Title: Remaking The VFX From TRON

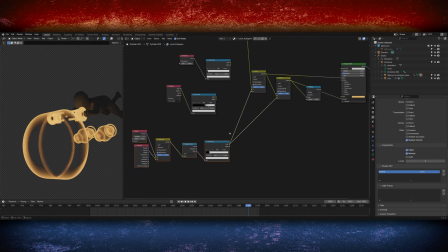4:06 This way they're mainly transparent but have some edge lighting that will give you some definition to the shapes. Then for some other parts I did actually use the wireframe node within the shader editor.
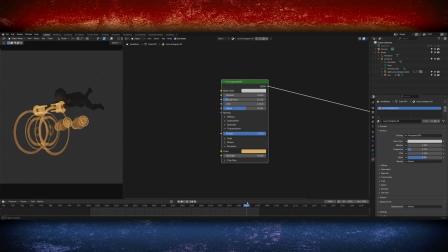4:14 And then some of the smaller parts are just a mix between a translucent and an emission shader. And I'm mixing it about 50-50 so they have some glow but they're mainly just a block colour but you can still see through them a little bit.
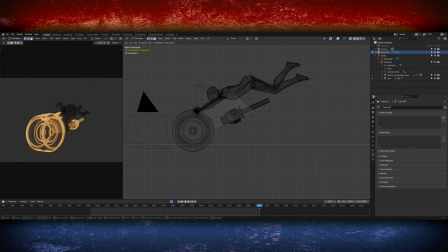4:23 That worked for the wheels, the handlebars and lots of the small pieces that appear inside of the light cycle. But then for the main body I actually used quite a different technique. Rather than modelling a load of extra detail and creating something quite complex,
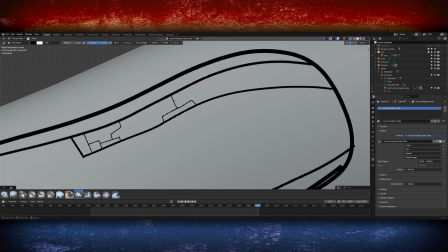4:34 I created a model that roughly mimicked the shape of the light cycle and then I hand painted a load of lines onto this which I would use as an emission shader and everything else would be transparent and then once the
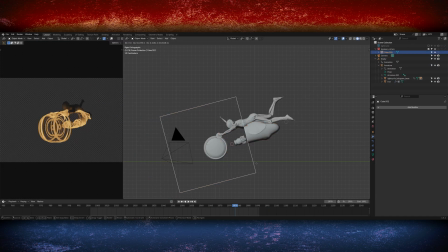4:43 painting was done I used a boolean object and animated it to slowly wipe this whole body object on so it starts off completely removed by
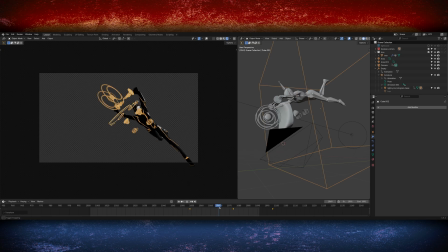4:49 the boolean and slowly animates to reveal it throughout the shot and as you can see even just from looking at the viewport render it gives that whole middle
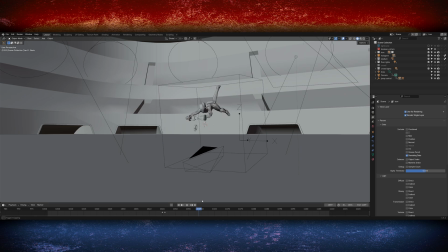4:56 section of the light cycle a lot of shape and definition I also brought in the actual model of the light cycle and had this parented to the
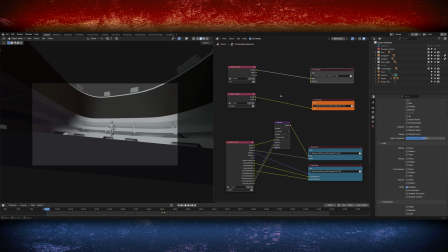5:01 same object so it was moving in the same space and then when it came to rendering I split everything out into different layers which gave me the flexibility in compositing to reveal things at different times and create this really multi-layered reveal effect.
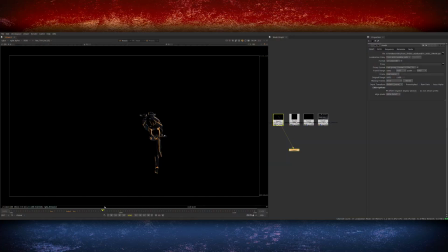5:12 So in total there's four different render passes. There's the character on its own, then the hologram on its own,
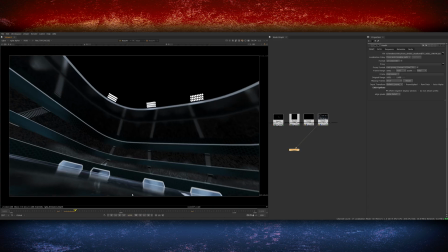5:17 then the stadium with everything else set to indirect only which means you still see the reflections of the character in the
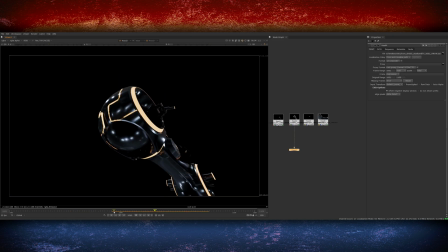5:22 floor and then finally the light cycle on its own again with everything else set to indirect only so it still has the reflections of the stadium lights and everything on the body. And now it's time to make it look awesome in compositing.
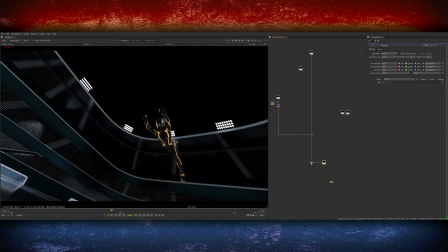5:31 To begin with I just combine all the different layers together, merging them over the top of each other and then I started working on the effect to reveal the bike.
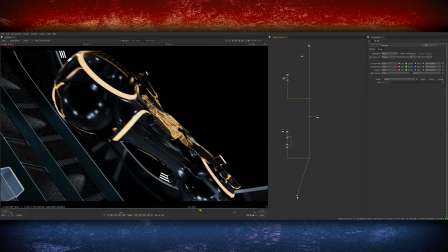5:38 For the light cycle as well as the beauty render I also have a utility render which contains things like a position pass, the depth pass and a few other things that I can really utilise in the compositing stage.
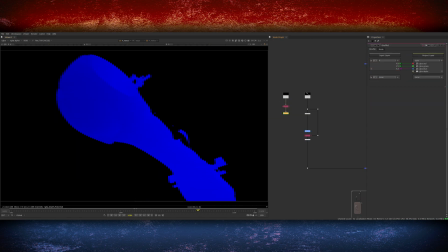5:48 I start out by using the position pass and selecting a point on the front of the light cycle for where the reveal will begin and then expand from. Then I keyframed it from its smallest size to slowly grow throughout the shot. This approach using the position pass looks a lot more interesting than just doing this with a 2D roto shape or a mask.
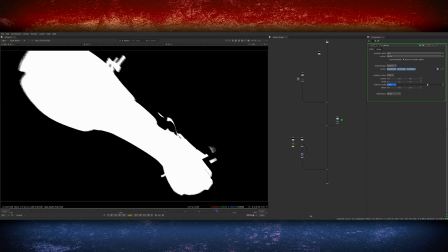6:02 Because you can see as well as moving left to right, it's also moving back into the depth of the bike as well as moving upwards in 3D space.
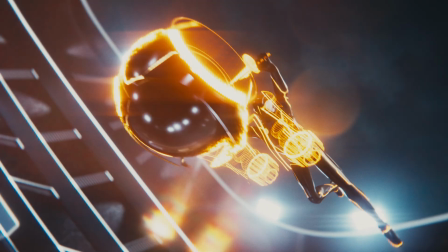6:08 So you start off by seeing the bottom of the wheel and then it slowly reveals the top and you can see inside of the wheel arches.
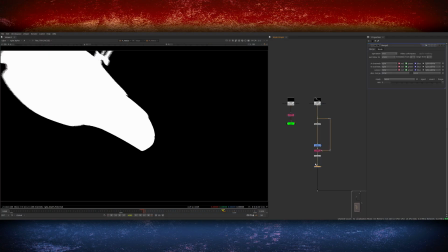6:14 It's a much more complex effect and works really well. Then I can use this alpha that I've created from the position pass as a mask on the light cycle.
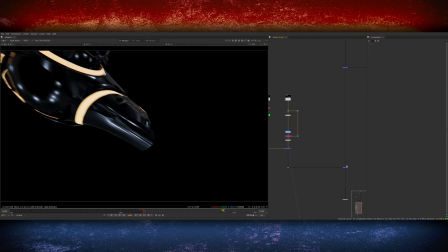6:20 So it only appears within the white of the mask that I've created. This is the basis of the effect but it currently doesn't look very interesting.
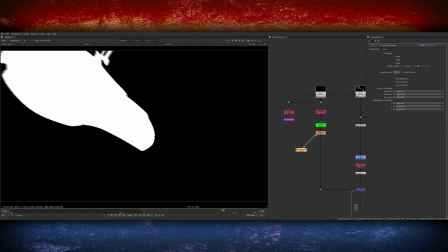6:26 So now it's time to add lots of light effects and extra details to the edge to make it look more complicated I started by doing an edge
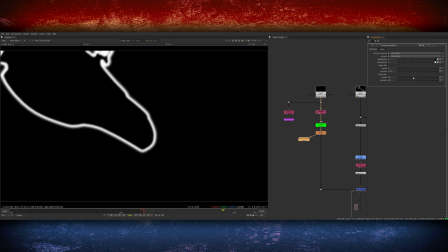6:31 detect on the alpha for the position pass This gives me an outline as the effect is moving And I can use this to create an outline
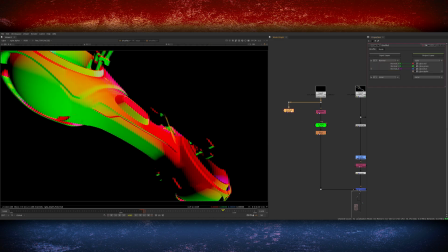6:37 for that leading edge of the effect To begin with I shuffle out the normals pass from the utility render that I did And I used a gizmo called rotate normals
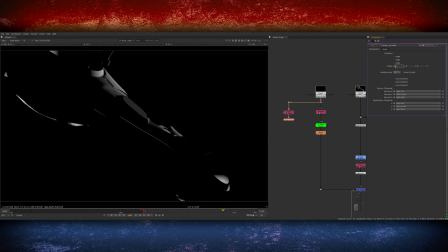6:44 Which allows you to isolate an individual channel of the normals and move them around Essentially creating a fake relighting effect in compositing So
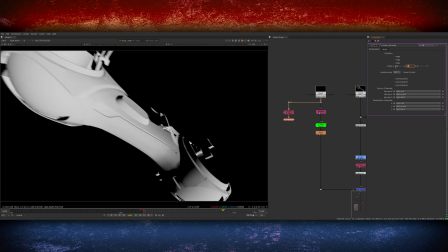6:51 I created some additional directional light and then took this new normals lighting pass and multiplied it over the edge detector I'd created.
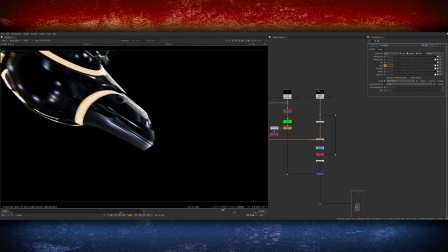6:57 This now makes it look like the light cycle is being illuminated at the edges, and now it just needs some sort of really hot glow effect that moves with that outline as it reveals the bike.
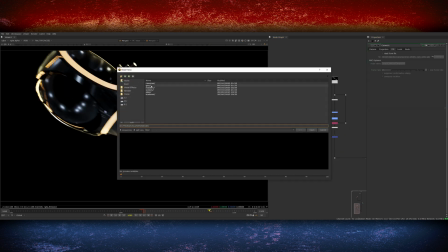7:05 To create this effect I actually bought in the geometry of the light cycle from Blender.
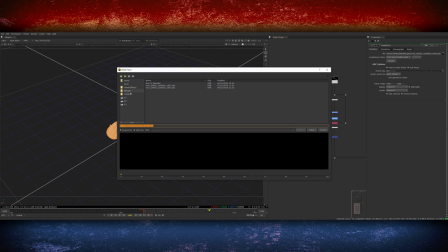7:09 I'm going to use the UVs of the 3D object to apply some textures onto which will make the effect even more exciting.
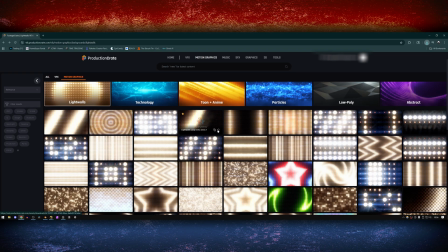7:15 In this case I went on to Production Crate and downloaded a few suitable elements. I found some really cool animated textures of LED walls that I thought would be perfect for this effect.
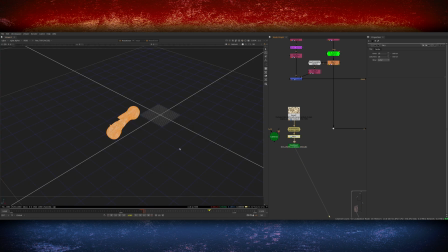7:23 I picked one that I thought would work well and then used a tile node in Nuke which scales it up massively so I can make the detail smaller on the 3D model.
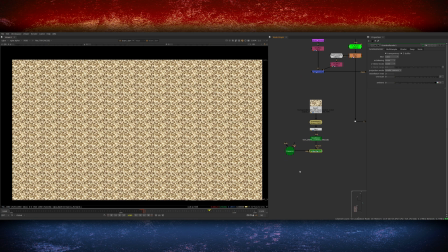7:29 With this plugged into the 3D geometry of the bike that I bought in from Blender,
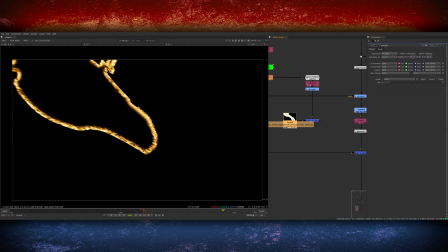7:33 it then applies this as a texture over the whole thing and maps it on the UVs and again multiplied it over the edge detect that I'd created earlier which just isolates it onto the edges rather than the
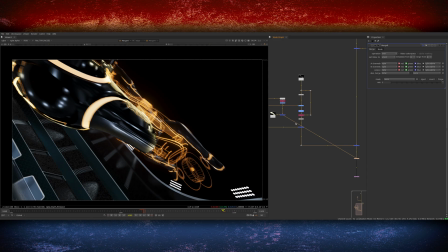7:41 effect appearing everywhere. And now you can probably tell how this starts to come together.
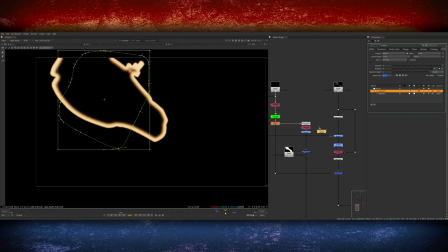7:45 I didn't want this effect to be on the edges the whole time so once it's revealed a section I created a 2D rotor shape that would then remove that effect from with inside the mask. I blurred it quite a lot so it had a nice gradiated fall off rather than being too harsh and animated the mask to follow the reveal
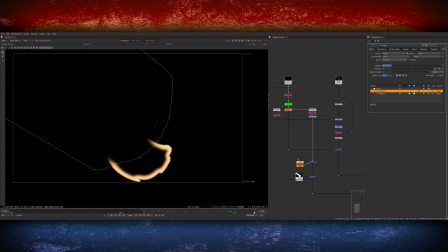7:58 effect but a few frames behind so that small amount of delay creates the leading edge effect and then removes all of the leftover stuff in its wake.
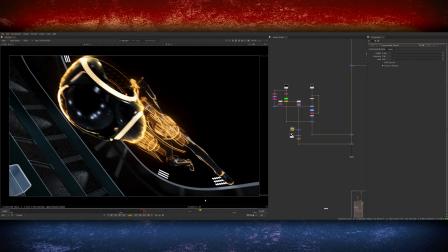8:05 So all of those techniques that I've just showed combined with an ungodly amount of glow creates the hologram effect but we're not quite done yet I still need to make the environment look cool.